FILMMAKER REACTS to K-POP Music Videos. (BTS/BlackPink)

Hello and welcome to T3F. Today we're gonna do a reaction video breakdown for BTS newest song Lights. BlackPink Kill This Love, BTS Fake Love, BlackPink DDU-DU, BTS Blood, Sweat and Tears, BTS Heartbeat music video.
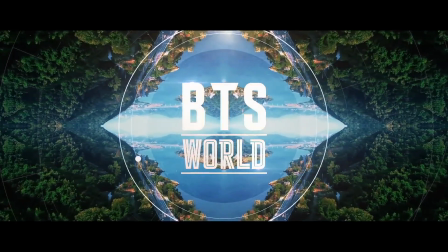(0:20)
But remember, the way we do it, it's a little bit different.
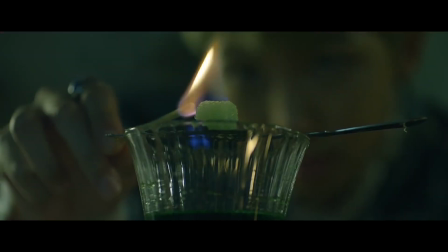(0:24)
On this video, I'm gonna show you all these different techniques and secrets they use to create these wonderful,
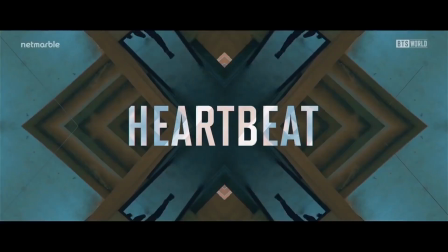(0:31)
very unique compositions. I'm talking about sky replacement,
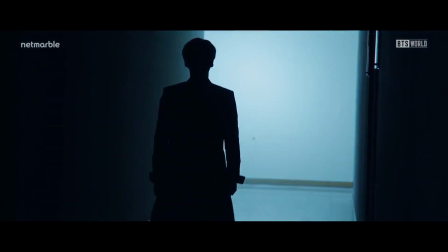(0:36)
editing transitions that they use to move from one scene to the other very smoothly,
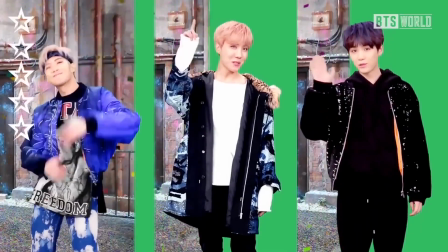(0:42)
green screen, CGI, and all these different effects. Right now, K-pop is doing an excellent job creating these beautiful, well-balanced, colorful music videos. And also, during this video, I'm gonna select a couple different shots, a couple different frames, and at the end of this video, I'm gonna select just one. That one is gonna be our perfect, very cinematic photo moment. Before we start, don't forget to subscribe to this channel. We're gonna continue creating a series of videos like this, and also you can find me on Instagram. I will have all the links down in the description. Okay, I think it's time. Let's do this.
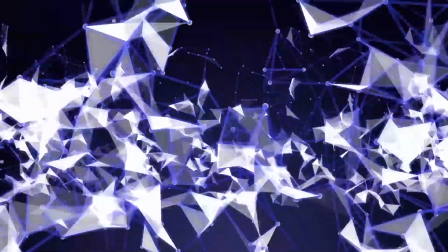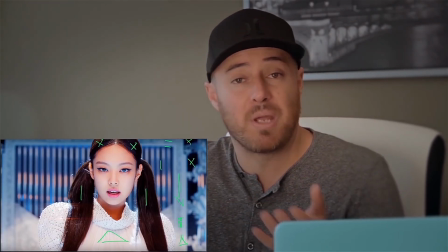(1:33)
The way our eyes work when we are appreciating a painting or a photo is that our eyes tend to move around the entire photo.
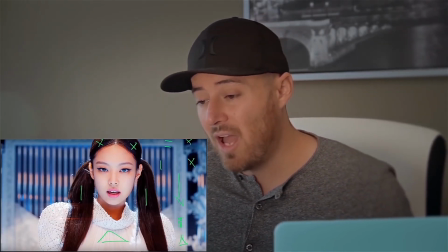(1:40)
In this case, our eyes tends to move from here.
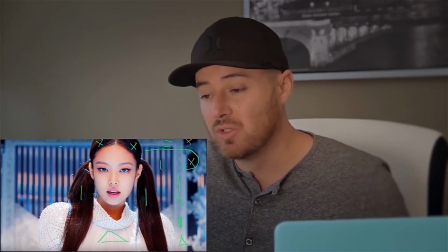(1:44)
We start here with this black blues, very dark blues, and then we move all the way to this side.
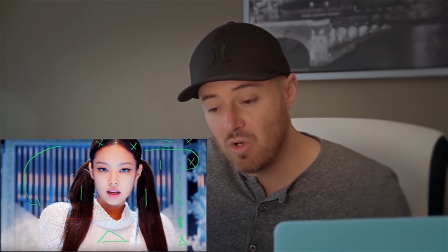(1:51)
Our eyes then tend to go down to the white parts.
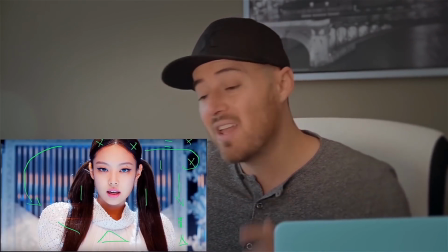(1:56)
We move to the white dress, and then we ended up going right here to her eyes.
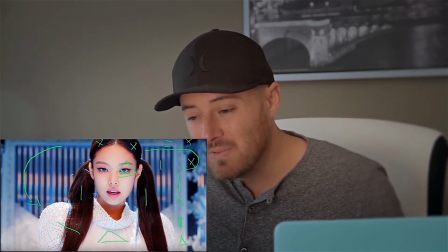(2:02)
If you notice on this eye, she have a reflection of the same blue they use on the background.
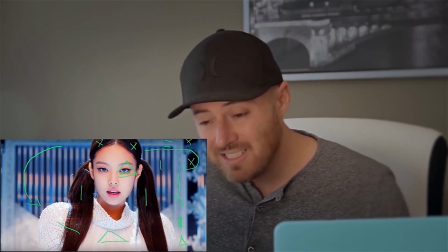(2:09)
We have to understand that this entire process happened really fast. Okay, so let's continue with the next one. Now we have this beautiful, beautiful composition.
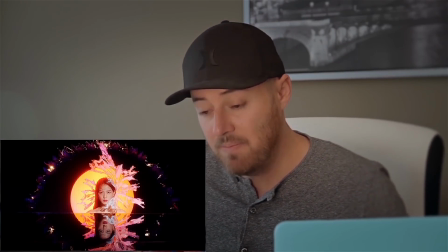(2:21)
The first thing I see, of course, will be the reflection on the water.
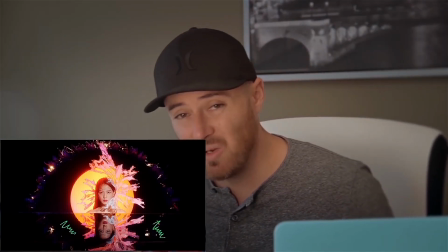(2:27)
It's something that the film industry do a lot, playing with reflections.
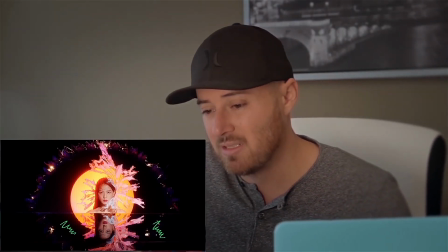(2:31)
And then, of course, here in the middle, we have this sun with this thing around her face that makes a really nice shape.
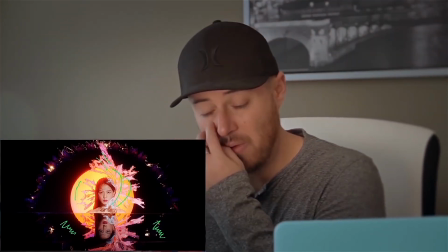(2:41)
But then there is an aspect of this photo that we don't care that much about it,
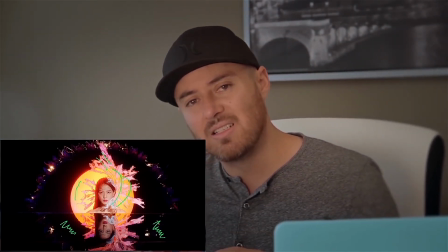(2:46)
but they actually needed this to create a really nice composition.
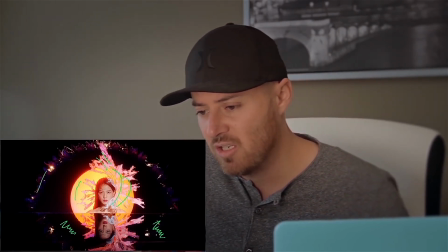(2:52)
I'm talking about this arch right here. Why?
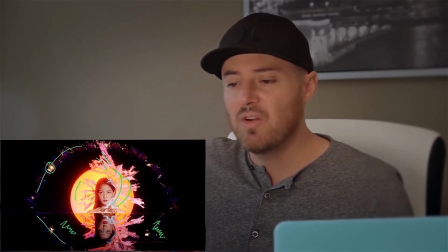(2:56)
And also these spots of lighting, because if we don't have this arch right there, we're gonna have an empty space.
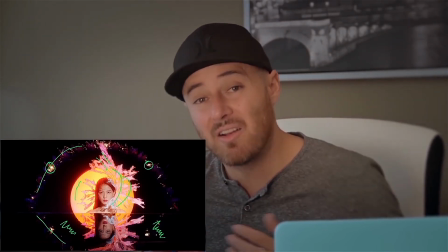(3:04)
We're gonna have a lot of empty space. So they needed this to be able to create the reflection on the bottom, and then it helps the entire composition of the photo. Okay guys, that's it for BlackPink Kill This Love music video. All that work that they have to do to create only one frame, it's unbelievable.
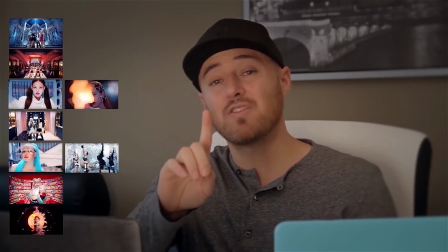(3:24)
Okay, so we have to select one photo.
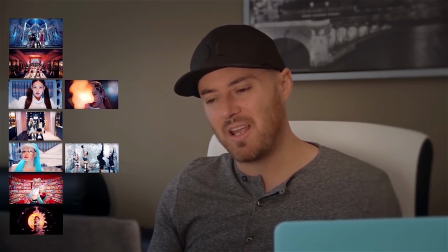(3:28)
I'm not gonna lie to you, it's really hard to select just one when every single frame of this video, it's like a perfect photo.
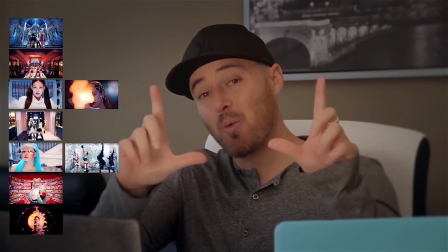(3:36)
In my opinion, I have to go with this one. It's a very dramatic moment.
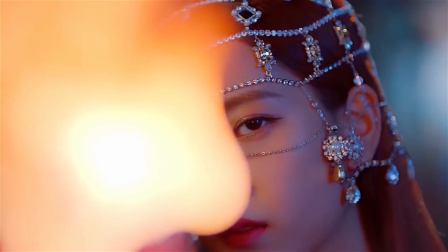(3:42)
It's very beautiful. And there is a lot of work. There is a lot of work on this frame.
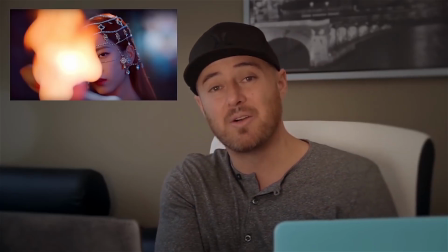(3:47)
And it only took like a couple of seconds in the entire video. So I have to go with this one.
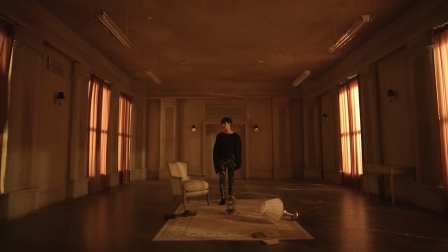(3:55)
Now we have this one right here. An explosion. On this next frame, we have this control explosion.
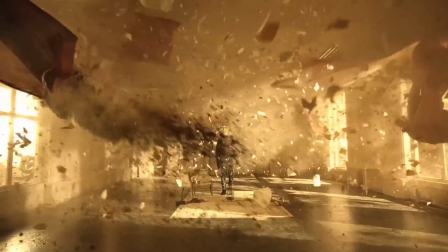(4:03)
Beautifully done.